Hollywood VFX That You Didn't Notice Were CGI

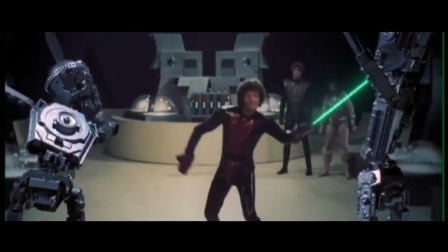Like most things in life, when something's done badly, everyone notices it.
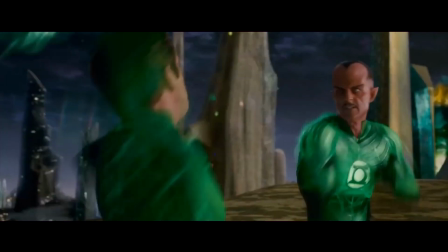And sadly, when they botch up the CGI in a movie, it immediately transports you away from that fantasy world and back into your living room,
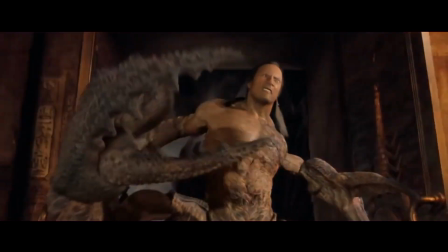leaving you thinking, this is the worst CGI scorpion I've ever seen,
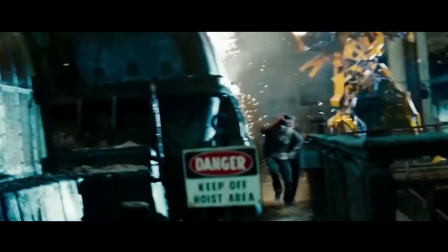and thus ruining the movie. But when CGI is done well enough to not look like a plastic man fighting a bunch of other plastic men,
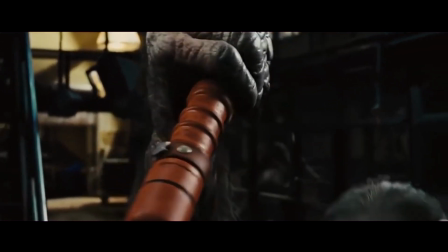it can really pull you into the story and leave you forgetting that you've just been watching a whole load of CGI.
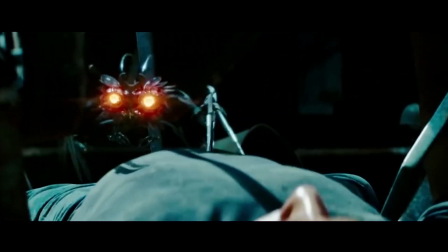So with that said, here are some Hollywood visual effects you didn't notice were CGI.
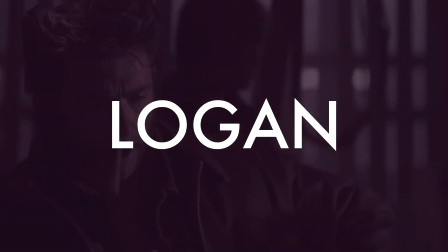Logan.
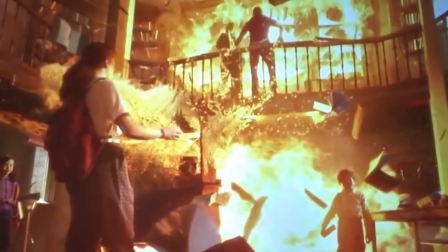Unlike past X-Men movies, Logan doesn't really have any huge-scale visual effects, and perhaps that's what makes it all the more believable.
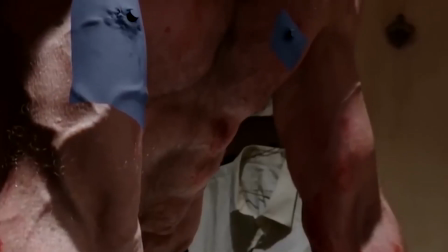Aside from a few digital backgrounds, the visual effects were used to achieve smaller things like the impossible but very realistic-looking self-healing skin.
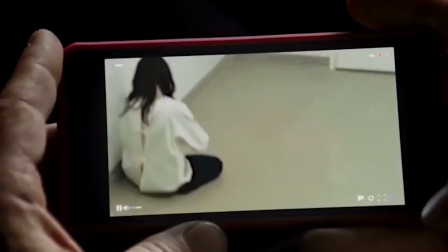CGI was also used to give Wolverine's little clone, Laura, realistic-looking adamantium claws just like him.
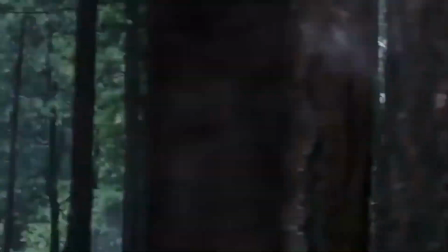And speaking of claws, CGI was also used to achieve those impressive blows that Wolverine delivers to the bad guys with his adamantium claws.
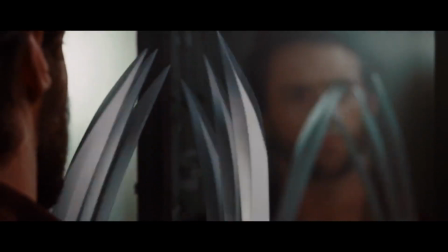Only this time, unlike the laughably fake previous versions we've had the misfortune to witness in the past, they did them justice.
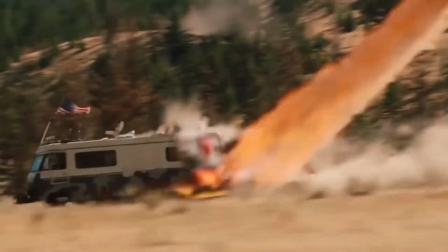2012. Any good disaster movie pretty much relies on CGI to create those huge scenes of general chaos,
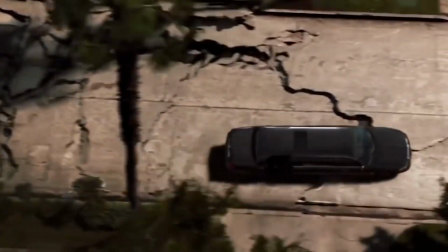and in the movie 2012, there are more than 500 of them.
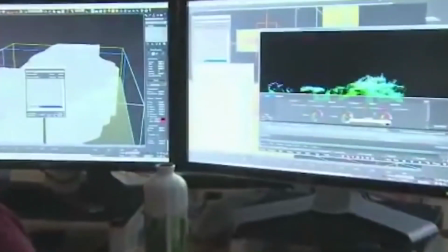Many visual effects moments in the movie demanded huge computing power, and most of these scenes were multi-layered,
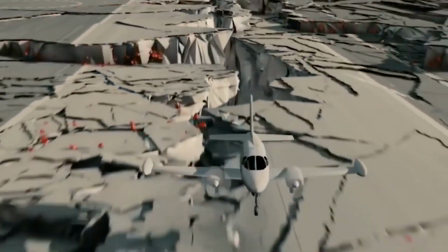meaning they consisted of several different graphics that were later combined to make up the scene in a realistic way,
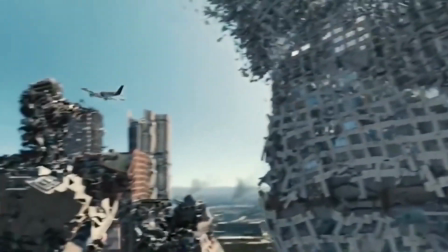like for example when the plane is flying between huge falling buildings. And due to the high demand in computing power for the sheer amount of CGI needed,
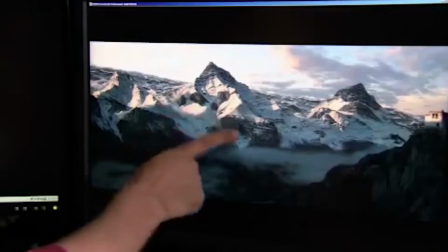they used about 250 of the most powerful computers at the time to process all of these graphics.
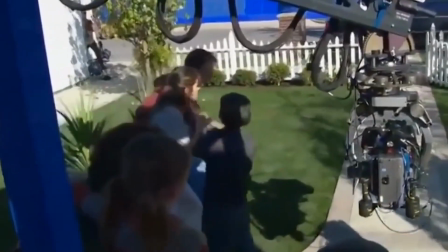Actors were filmed in front of blue screens, and some of the sets were designed to shake realistically in order to simulate an earthquake.
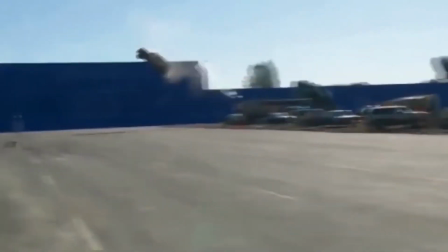This blend of real footage and high-quality CGI really helped keep things looking believable.
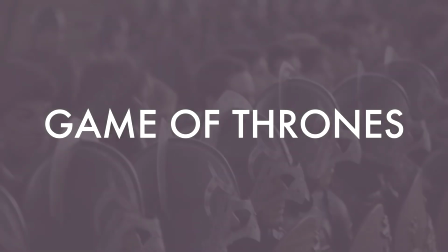Game of Thrones.
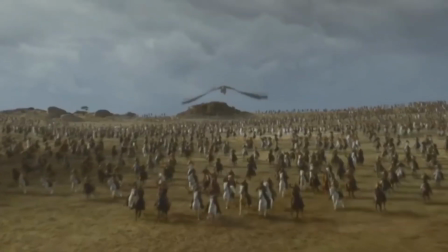One of the most epic scenes in Game of Thrones was when Daenerys, along with a horde of Dothraki and a dragon, completely destroyed a Lannister army.
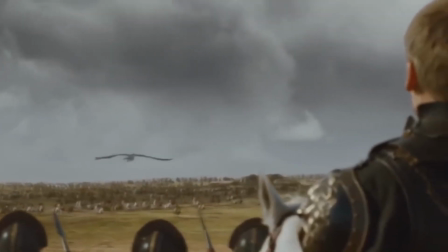The scene was challenging to shoot because, despite the logical assumption that most of this scene is going to be CGI, because,
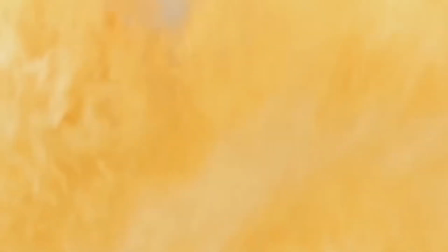you know, trying to film a real dragon would be kind of impractical, most of the scenery and explosions were actually real.
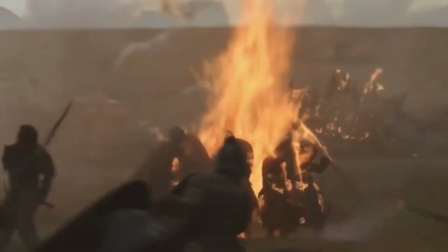The creators actually went all out and took the time to set fire to several extras, as well as blow up the wagons with carefully placed charges.
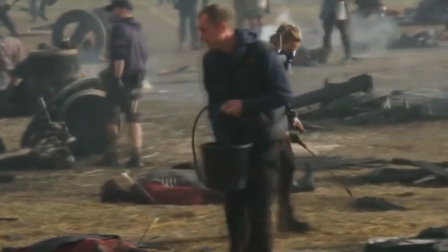They even used real ash to simulate the charred remains of the Lannister army.
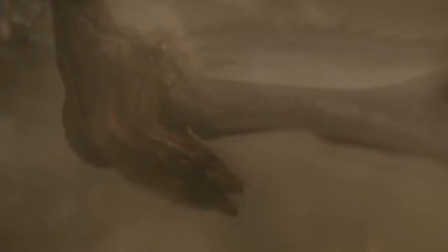This all added to the realism of the scene, leaving any major CGI work for the dragon.
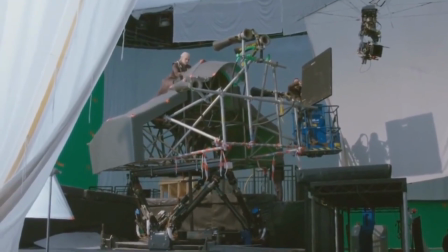To get Daenerys to blend with the dragon, they made a real mechanical rig and filmed Emilia Clarke riding it in front of a green screen.
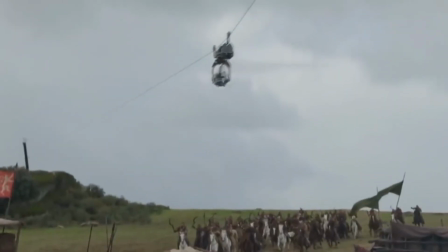They then simply superimposed her onto their 3D dragon. For the scenery, shots from behind the dragon were done with special cameras mounted on cables and drones.
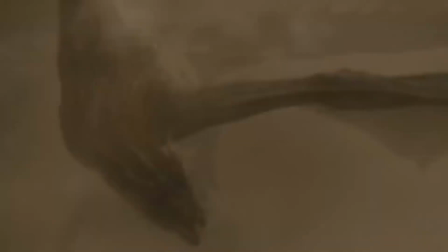This left a very real backdrop for them to more easily superimpose Daenerys and the dragon over the top, giving a very realistic end result.
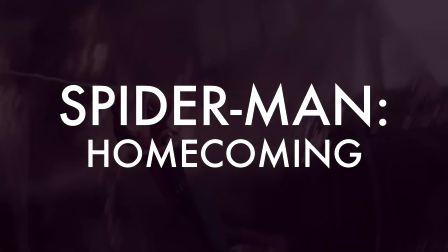Spider-Man Homecoming.
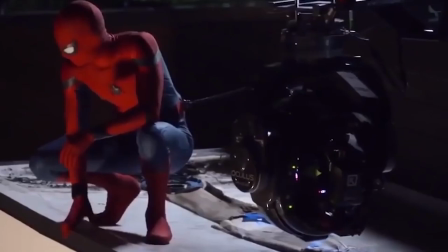Despite the actor Tom Holland doing all his own stunts, or the fact that many of the scenes were made in the filming set without CGI,
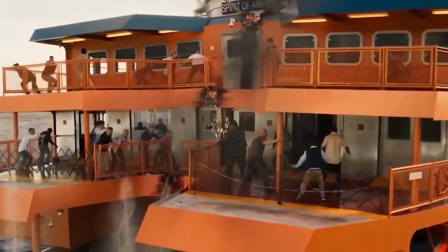and yes, they also made a full-size replica of a ferry that they filled with water and balanced with the help of special mechanisms,
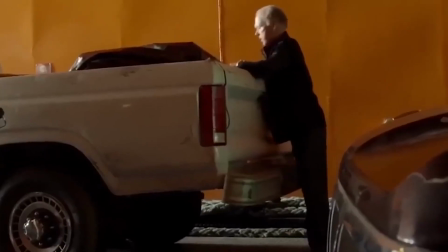it didn't mean that Spider-Man Homecoming was completely CGI-free. Aside from the obvious scenes like the Spidey suit interface, for example,
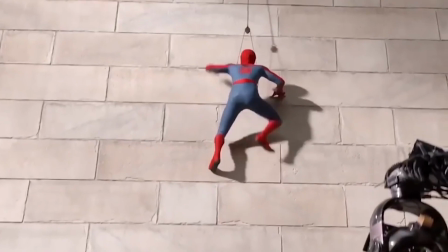the scene where Spider-Man climbs the Washington Monument was in fact aided with CGI, as the actor wasn't allowed to climb the real thing on his own.
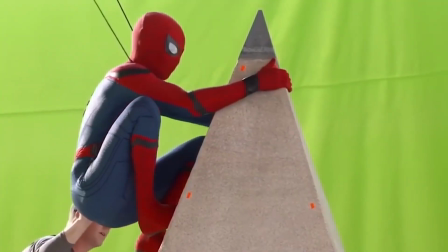So they built several replica chunks of it for Tom to climb in front of a green screen, and then simply superimposed it onto a Washington backdrop.
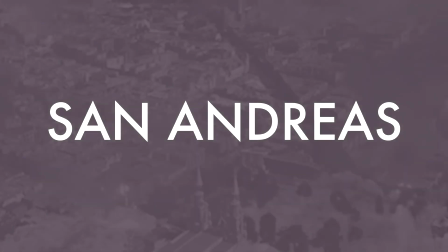San Andreas.